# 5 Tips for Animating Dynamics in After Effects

In this video I'm going to give you my 5 tips of creating animations like this in After Effects. Hi, I'm Adam Bernet, this is The Video Shop.
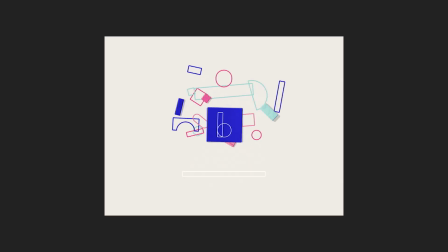[0:07]
I was teaching Shape Player animations in my class recently and showing students some examples of nice physics, including this one which I'm afraid I can't credit as I don't know who did it. Anyway, I decided to animate something similar for fun as a way to show how it could be done. I'm not doing this as a tutorial as there's no rocket science involved. There's no magic shortcut or effect I can show you, it's just basic keyframing, so I thought instead I'd give you some helpful tips for creating similar animations.
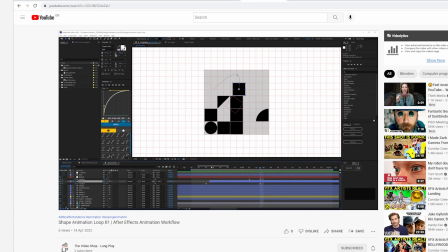[0:28]
I will walk you through how I approached making this, but if you want more of a deep dive, I've uploaded the whole workflow to my sister channel, the video shop longplay.
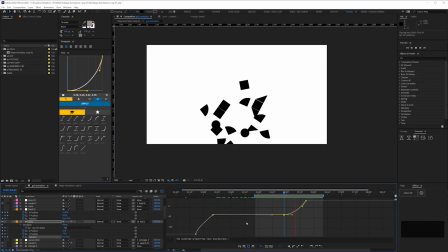[0:36]
It's over 6 hours long and covers the whole process in real time. There's also the project file which you can download for free in the link below.
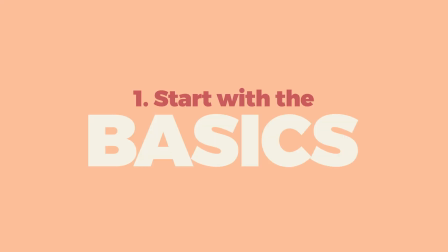[0:42]
Okay, let's get started. My first tip is to start with the basics. Okay, I know what you're thinking.
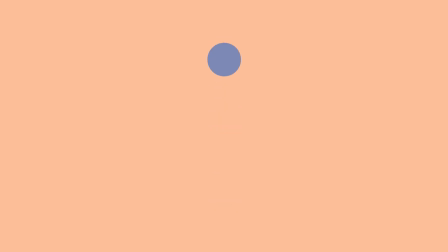[0:48]
Start with the basics. Oh wow, thanks Adam for that searing insight. What next? Don't animate whilst driving. Remember to breathe. Alright, bear with me. If you haven't done the bouncing ball exercise that's where you should begin.
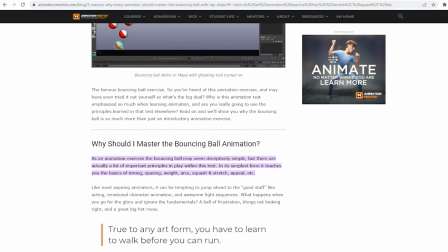[1:00]
Most animation courses start with it and there's a reason for that. If you're new to animation there's plenty of tutorials out there so I'm not going to add to the pile. It will teach you about timing, arcs, weight and other basic animation principles.
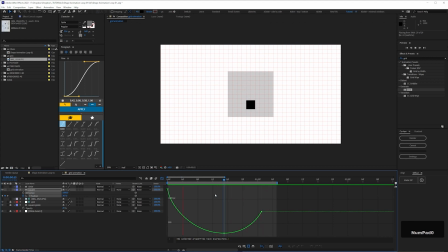[1:12]
Once you've got the hangar keyframe in a bouncing ball it's not a huge leap to have an object bounce up and land in frame as I've started off with here.
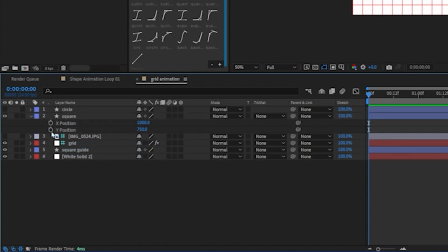[1:19]
I would start by separating the dimensions on the position and have your first object either bounce into place or jump up and bounce in.
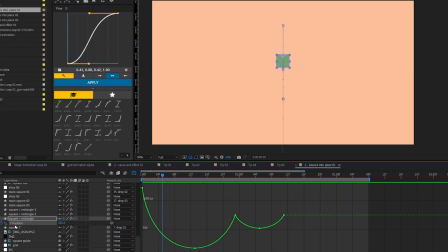[1:26]
Just get one thing animated nicely then add some rotation.
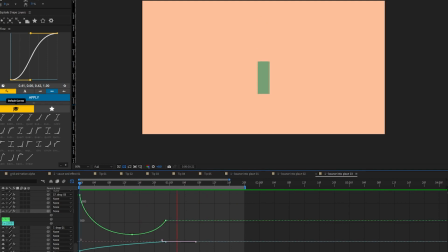[1:33]
Perhaps add some animation to the path if you want to change the shape. You don't have to plan out everything you're going to do. This is my pathetic storyboard and I barely stuck to it although I would say probably keep it simple, maybe just a grid of four shapes or nine.
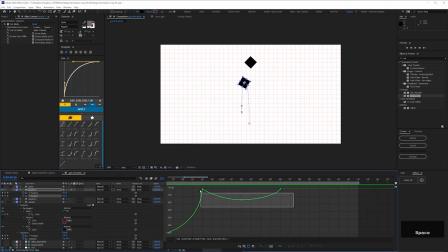[1:47]
I made this up as I went along and it was only after a couple of hours and I committed to a grid of 25 that I realised it was gonna take ages to finish.
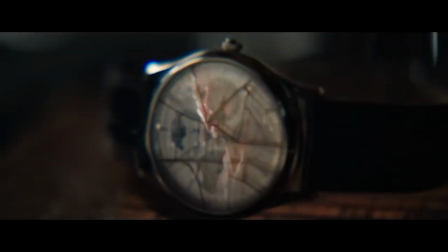[1:55]
Don't get me wrong it was still fun but every time I went back to it I was a bit like the nightmare begins. My second tip is to play around with cause and effect.
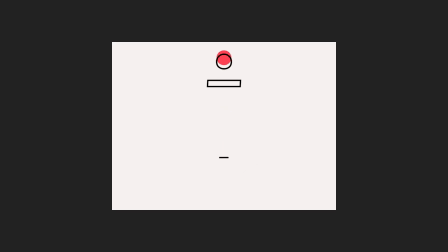[2:04]
Having one object cause another's movement is more satisfying than things just random and appearing or bouncing in.
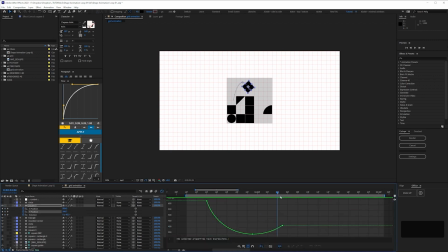[2:09]
Again this doesn't have to be planned I just kind of made it up as I went along and the simple version of this is to just have things appear as other objects land so there's an element of causation.
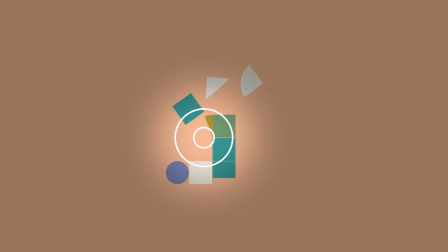[2:18]
But as you'll work you'll see opportunities for more playful touches like here when this quarter circle shape rotates round and pushes out the square
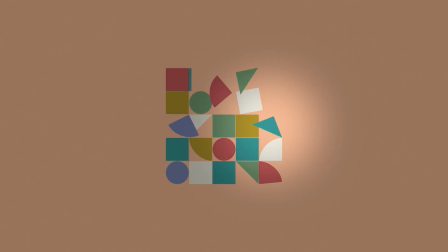[2:25]
or here when this triangle snaps into place like it's magnetised. Also if you do something like this where all your objects fall down it can really elevate your animation if you have a few of them bump into each other.
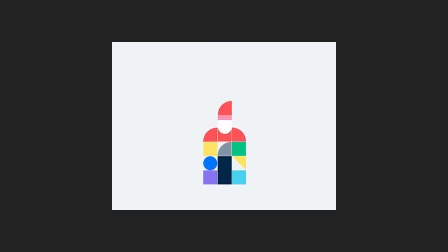[2:36]
The reference animation had all the objects jump into the air, hang and then fall down together. It's fun and not that difficult to do. I had mine animate more like the ball was causing the whole Jenga tower of objects to topple down, which isn't as hard as you might think.
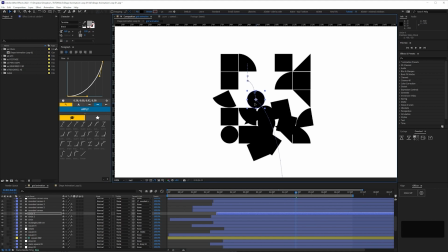[2:49]
You can simply keyframe the X position and make some adjustments to the rotation timing and the Y position timing. The viewer will notice these touches, even if it's only on a subconscious level. My third tip is keyframe, tweak, preview, repeat.
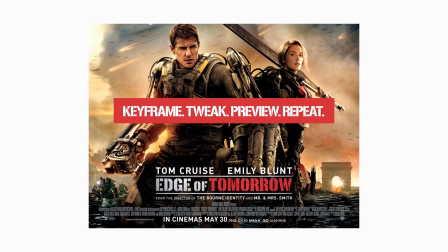[3:02]
I know this sounds like a Tom Cruise film in some nerds parallel universe, but stick with me here. Also, seriously, what is that film meant to be called now?
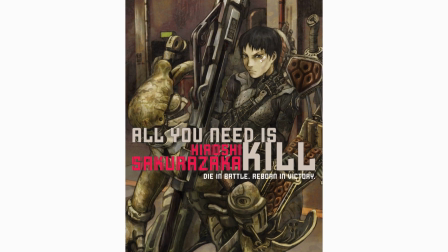[3:08]
It went into production with the same name as the graphic novel, which is an amazing title but makes no grammatical sense. Then it was called Edge of Tomorrow which you instantly forget as soon as you hear it's so f***ing generic.
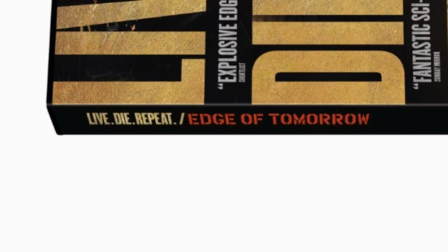[3:15]
Then they took the tagline and half-heartedly changed the title but not really.
Get on with it!
Alright alright, back to the animation.
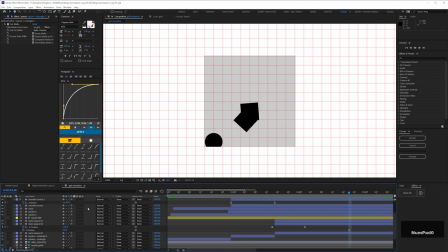[3:22]
This is kind of a mantra that I always tell my students. Constantly preview your work and tweak the timing and adjust the curves in the graph editor.
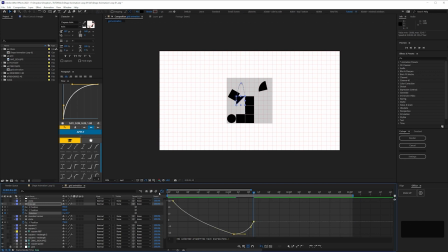[3:28]
It may take a couple of tweaks, it may take 10, whatever. It'll soon become muscle memory to preview your animation after you've made any adjustments.
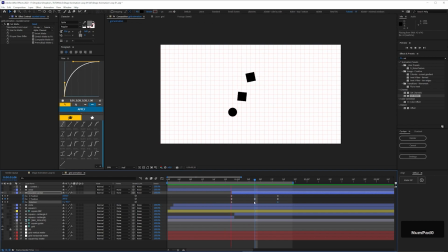[3:35]
I now press my number keypad 0 key to preview without thinking in the same way I'll reflexively reach for the remote control any time I accidentally stumble upon Mrs Brown's voice.
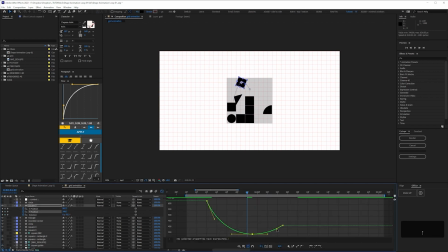[3:43]
but just keep doing it until you find that Goldilocks sweet spot and there's a good chance that you'll know instinctively when it's right because we've all spent our lives observing how things move, fall, bump into each other in your life. My fourth tip is actually indulge me briefly while I do a quick thanks.
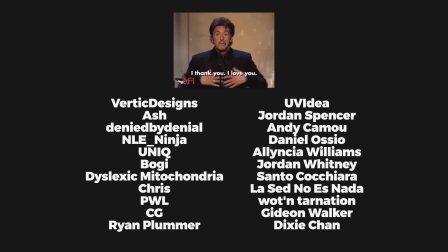[3:57]
If you're on this list it's because I've reached out for advice or you've left nice feedback or recommended the channel.
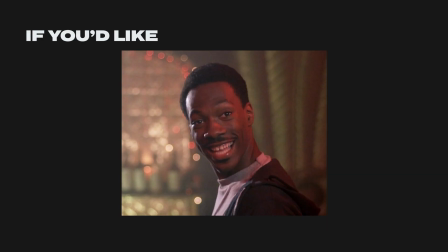[4:01]
Genuinely it's really appreciated as making these videos takes time and it's all new and unfamiliar to me and if you're new to the channel and you like what you see maybe totally up to you no pressure.